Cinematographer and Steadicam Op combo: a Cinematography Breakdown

We needed to figure out how to light the living room, because we had multiple talent and extras coming in to be background while the artist does their performance take in the living room.
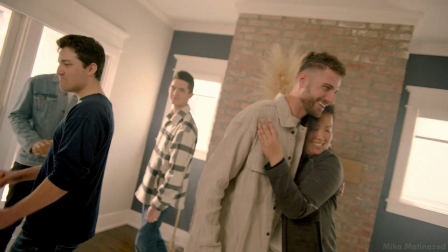[4:15]
So I had to do another, 600D coming in through the window,
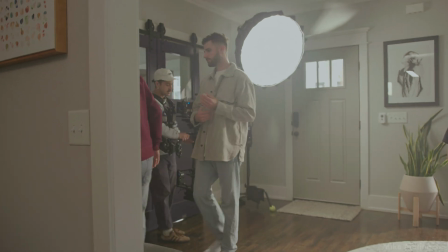[4:18]
and then also 2 300Ds through the back 2 windows you see in the back of the room,
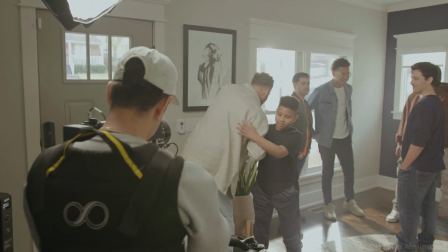[4:26]
and then another 300D with a softbox on the talent to just kind of continue the wrap and the lighting that we're getting from the
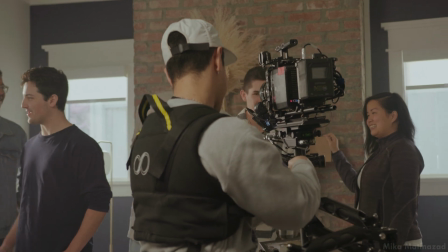[4:36]
side of the window. God, the performance is packed up. We're out of there. The rest of the shots that we see are just ambient light from what was provided that day. Luckily, it wasn't too sunny. Fairly cloudy day, so we had some help from the big man up there. The clouds saved our asses. collectively. So here's my 1-minute spiel on having consistent camera direction. As a filmmaker, one of the most important things to master is consistent camera direction.
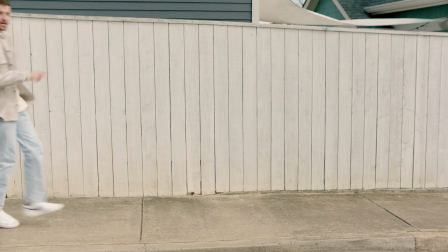[5:10]
Avoiding inconsistency in camera movement can make all the difference on the final product. By taking the time to plan out your shots and communicating with your crew,
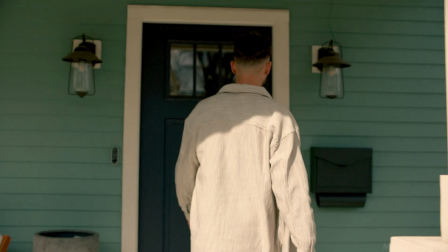[5:19]
you can ensure that the camera always moves in a way that complements the story you're trying to tell. For example, if your subject is going from left to right of the frame in one shot,
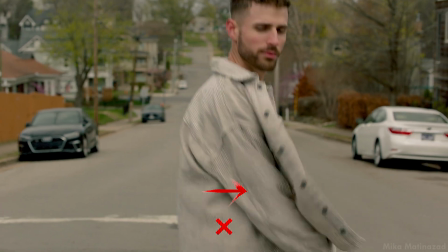[5:31]
it would feel inconsistent and strange to the viewer's eyes if the
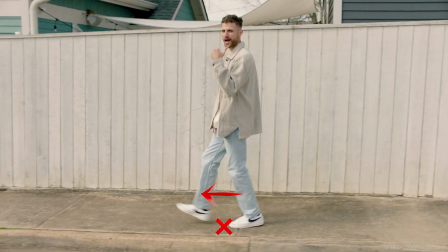[5:36]
next shot is of the same person walking from right to left of the camera, because they're just opposing directions, obviously.
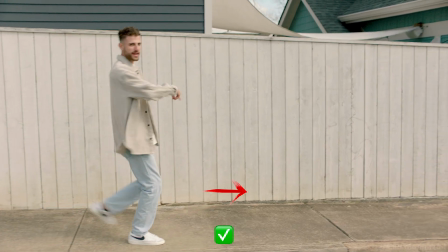[5:46]
How you avoid that is to break it up with a neutral direction,
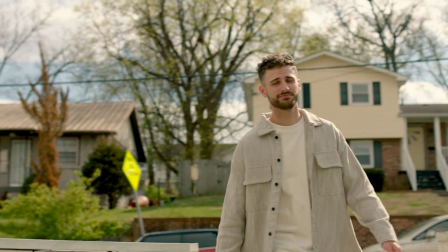[5:51]
meaning either the talent is going straight down the lens or walking away from the lens, providing a neutral frame for you to cut between other directions that the talent may walk in.
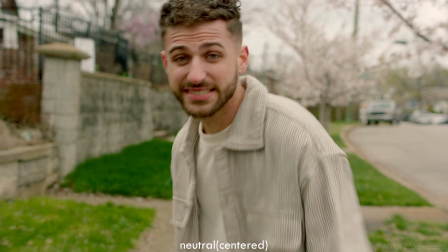[6:04]
So one method is to break it up with neutral shots,
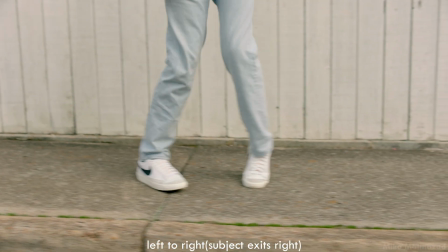[6:08]
meaning a shot where the person is going either up or down the frame to break up how the viewer sees the world that you're creating through the editing.
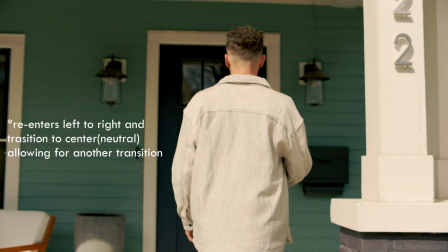[6:16]
Consistent camera direction is probably one of the first things you learn as a filmmaker or videographer, because you want your stories to make sense, and the sequences that you shoot in, which is another portion of this, matters so much, because you don't want to just get one shot of one person going from left to right. You want to be able to tell a mini story in a handful of shots to where you can connect things together,
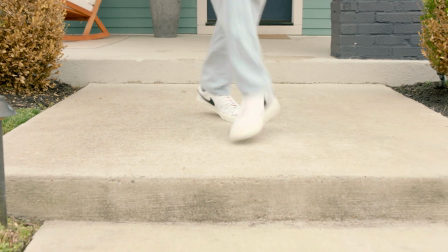[6:42]
B-roll or close-ups of things, or even a wider shot to just give perspective of something or location in order to tell a better story.
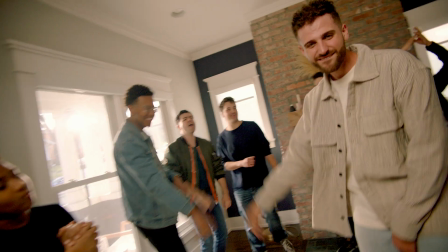[6:52]
You have to think of your coverage in sequences. Don't only get one angle of the scene,
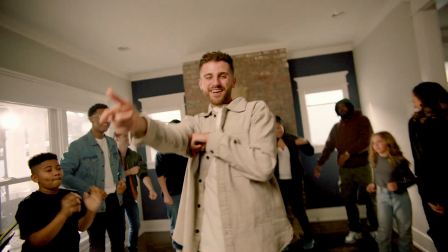[6:56]
try to get at least 3 varieties or 3 ways of capturing a scene to where you can connect them between 3 cuts. That way you have variety in post to work with. I hope that y'all got some useful info out of this. If you want to check out more of my work, link down below. If you're also an upcoming filmmaker or cinematographer or hoping to be a full-time freelancer sometime soon, follow my newsletter. I have some free tips and info that I send out. Thank you for taking the time to watch this. I will see y'all on the next one. Peace.